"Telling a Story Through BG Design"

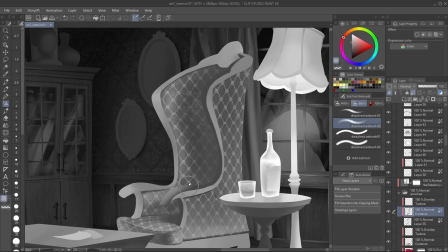[8:15]
Coupled with composition, lighting tells the viewer where to look first, then direct the eyes to the rest of the background. This layout is very dark to set a heavy mood because of the emotions we associate with darkness.
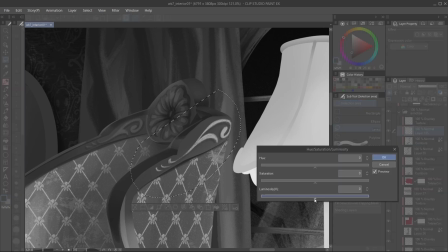[8:28]
The light sources are the lamp and fireplace, with more brightness coming from the lamp.
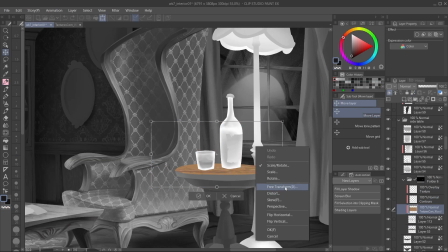[8:33]
It emphasizes the bottle and scotch glass on the table, so out of all the props in the room,
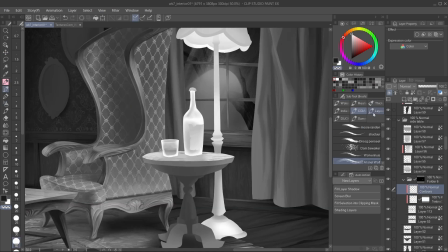[8:39]
these two are the most important, followed by the letter on the coffee table.
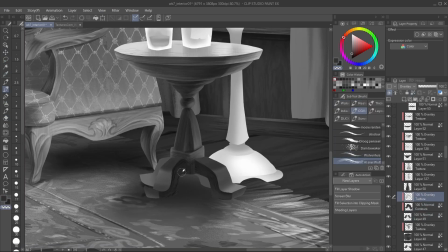[8:43]
Furniture near the light source also has more contrast on their shading, which sharpens their details better and draws more attention.
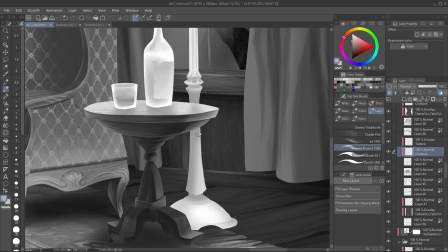[8:52]
Background elements bathed in the darkness have less contrast because they're not hit by light sources.
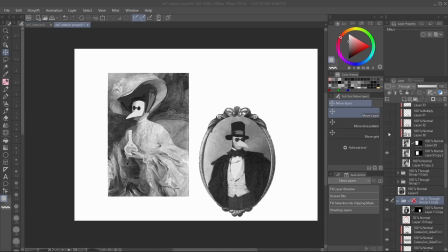[8:58]
They receive bounce light from around the room. Now I'm getting into the smaller elements like the paintings, which I also made beforehand.
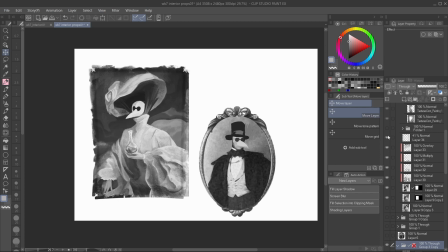[9:07]
These were painted over some real but public domain paintings, with canvas brushes from the asset store.
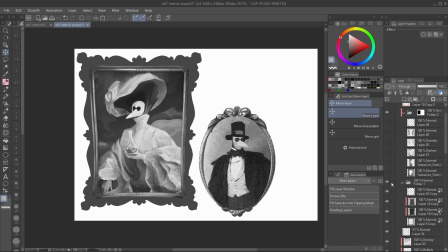[9:14]
The frames were also image composites. Against the white background, these paintings have strong tonal contrasts, which when I applied them to the layout,
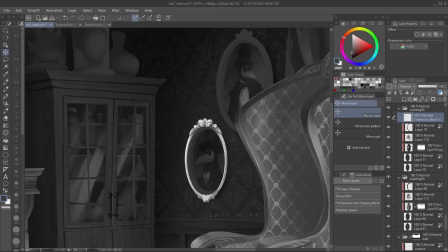[9:24]
I had to subdue with the tone curve again, or simply erase and brush some fade on them.
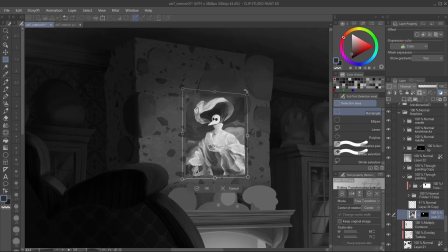[9:32]
The matriarch's portrait was tricky because she has a frame that extrudes away from the wall.
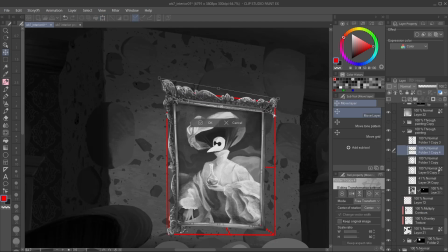[9:37]
I drew a guide for its dimensions and fit one side at a time. Sneaking in another plague doctor for the wine label,
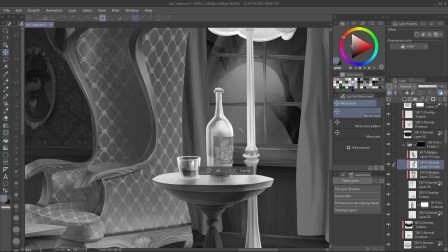[9:52]
Yeah, it's a wine label and not poison. The doctor is just drinking his anxiety away.
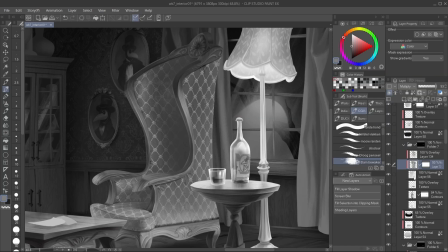[9:57]
All the plague doctor imagery in the room is secretly judging him, and he's feeling the pressure.
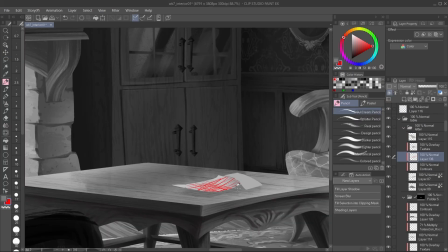[10:03]
This bottle, paired with the letter on the table, are the context clues for the drama behind this scene.
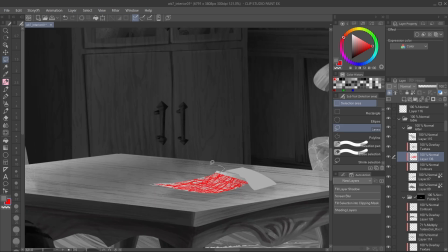[10:09]
The matriarch probably wrote him a strongly worded letter about his medical malpractices.
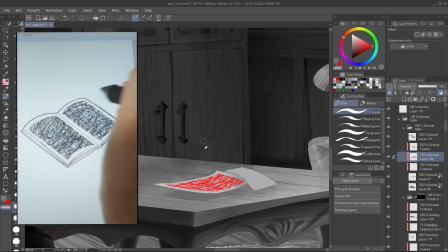[10:14]
I saw this tutorial on Twitter about a stupidly easy way to scribble in fake text.
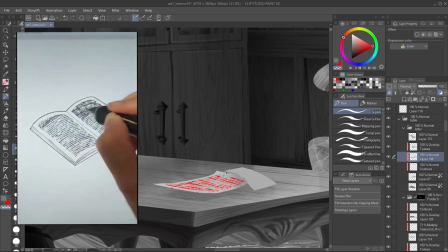[10:20]
They used this evenly spaced rake brush, which I don't have, so I had to eyeball the spacing.
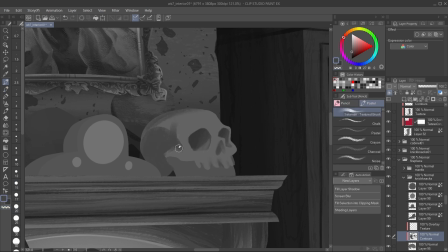[10:29]
I only have the smaller props left in the background. The skull was the most fun to draw because I just had to refer to the skeletons in my closet.
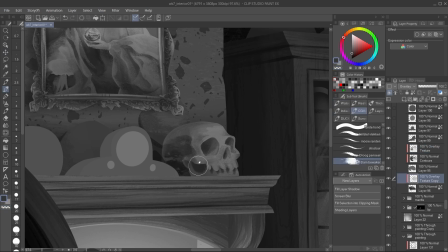[10:37]
I rounded out the features to reduce the creepiness. This clock face was simple enough for the clock on the mantle.
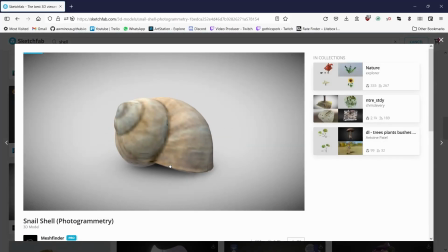[10:47]
The hardest prop was this shell, and I referred to this 3D model from Sketchfab.
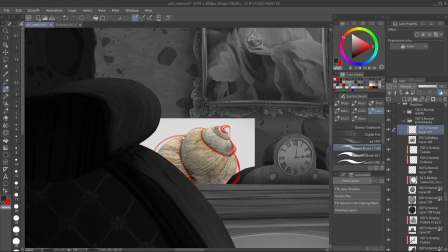[10:52]
I will credit the artist in the description. I exaggerated the shape more so that it would poke outwards, then I matched the texture.
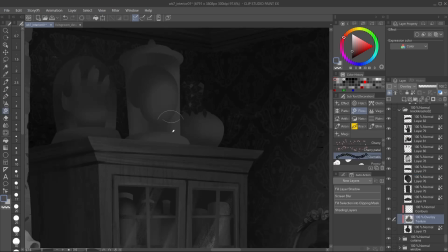[11:03]
The props on the shelves didn't require a lot of details. I just had to make sure that the sections with a bit of light on them have enough to suggest what they are.
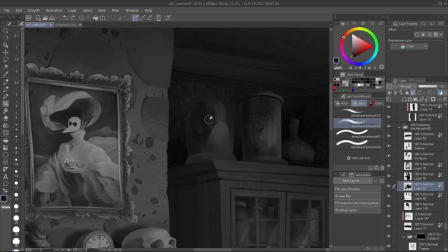[11:17]
With the body parts behind glass, I cheated by obscuring them behind highlights, but tried to keep their silhouettes clear.
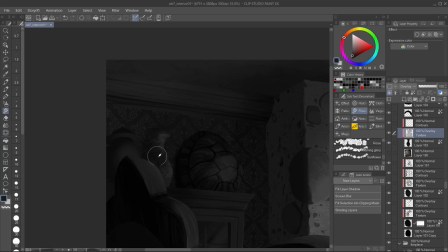[11:27]
For the vases, Clip Studio has default flower brushes, which, from afar, I made them look like patterns from Chinese porcelain.
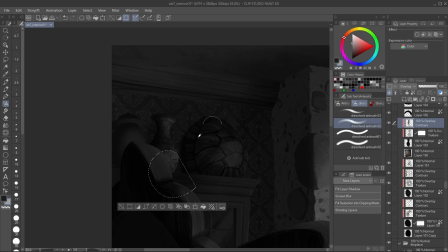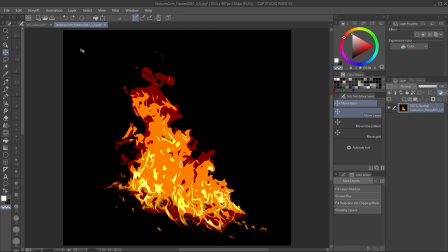[11:42]
So, lighting effects, the last step. I'm using this image for the fireplace.
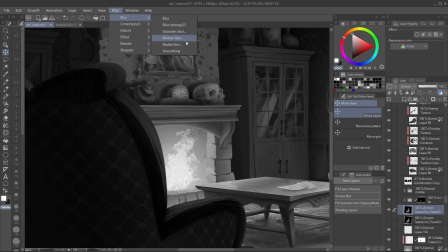[11:47]
The filter effect already makes it look cartoony, but it still has that unpredictable contours of real fire. I duplicated that and applied motion blur to simulate some movement.
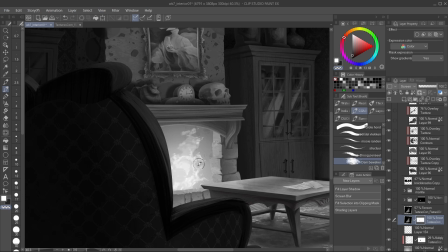[11:59]
On the non-blurred layer, I masked away the core of the fire to leave the edges, and it's giving this VFX more depth.
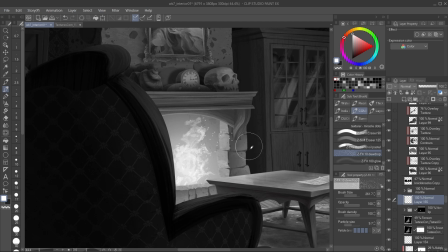[12:07]
I added embers by sprinkling this dot spray. This brush applies particles too evenly, so I airbrush some away for depth.
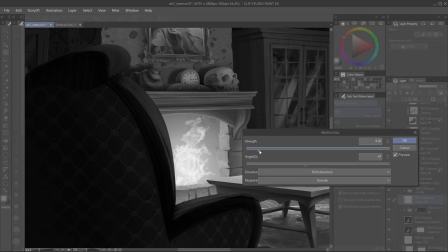[12:18]
Then, like the fire effect, I also duplicated this layer and applied motion blur.
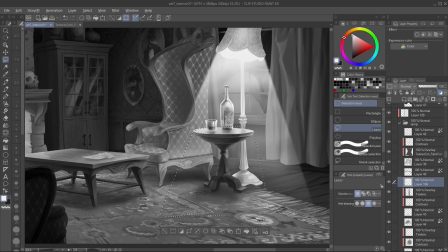[12:24]
And then this god ray from the lamp. Didn't go for subtlety here, I went for drama.
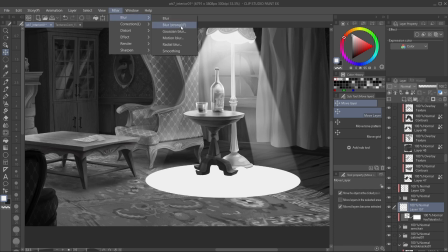[12:31]
Since it's a strong light source, it's casting this spotlight on the ground,
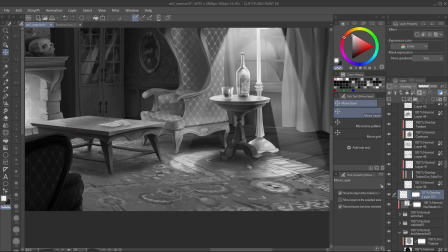[12:34]
where I erased a section off to look like the table's cast shadow, since shadows are the absence of light.
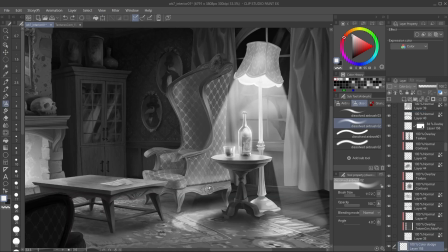[12:42]
With that brightness, the surfaces the light hits would create some bloom, because light is bouncing off of objects and hitting the dust in the air. I have a brush called Miracle Dots for bigger dust particles. Had to fade some away because it was looking like fairy dust.
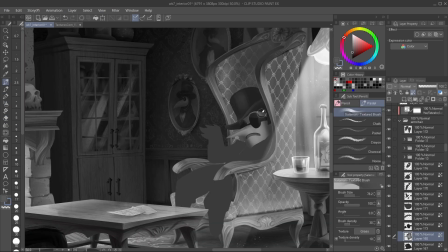[12:59]
Placing the character into the scene should have been the first step, but I treated it as an afterthought.
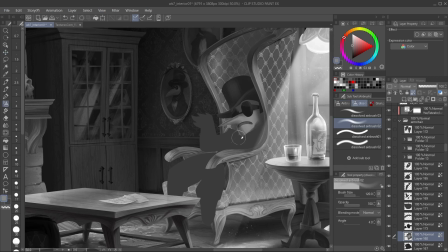[13:05]
I designed most of the proportions in this room with him in mind, so doing this last worked out for me. His rendering isn't as detailed as the room, like how 3D films nowadays have ultra-rendered environments, but the characters are doughy.
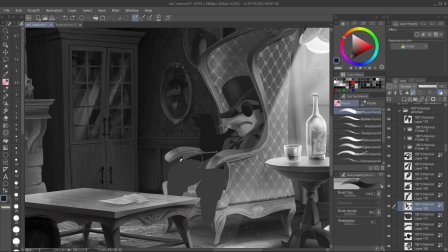[13:20]
The simplicity makes him stand out against the details. But really, I just needed a character to display their staging on the scene. So here's Dr. Cure-All when he's not putting on appearances as a jolly snake oil salesman. Can he live up to the family legacy? What's so upsetting about the letter on the table?
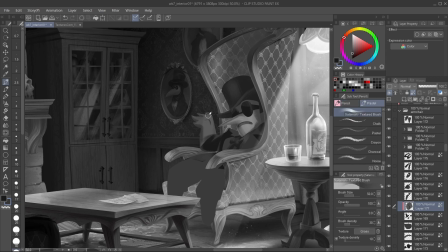[13:40]
How much has he drunk? Man, I would love to work on a mature cartoon with this tone and style.
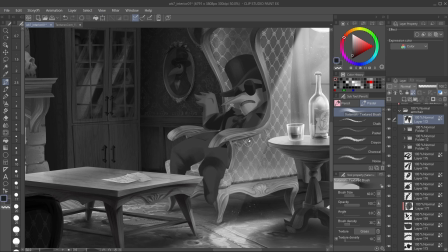[13:47]
As I mentioned in the beginning, I won't be coloring this, but if I did intend to, the coloring process would be similar to my other background design tutorial.
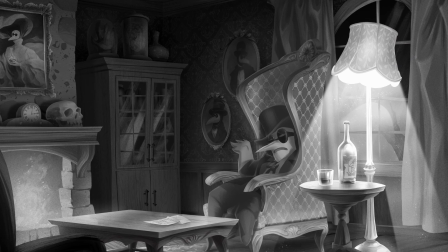[13:57]
If this video was helpful or entertaining, please leave a like and a comment.
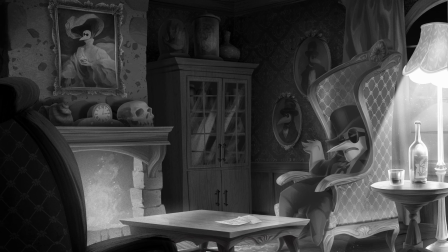[14:03]
If you haven't yet, subscribe to my channel for more art videos. Thanks for watching this one and see you in the next.
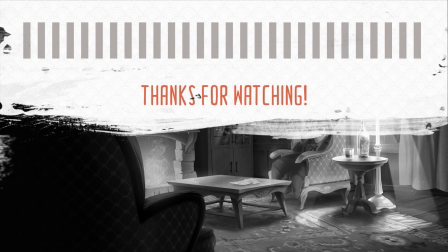[14:10]
Bye bye.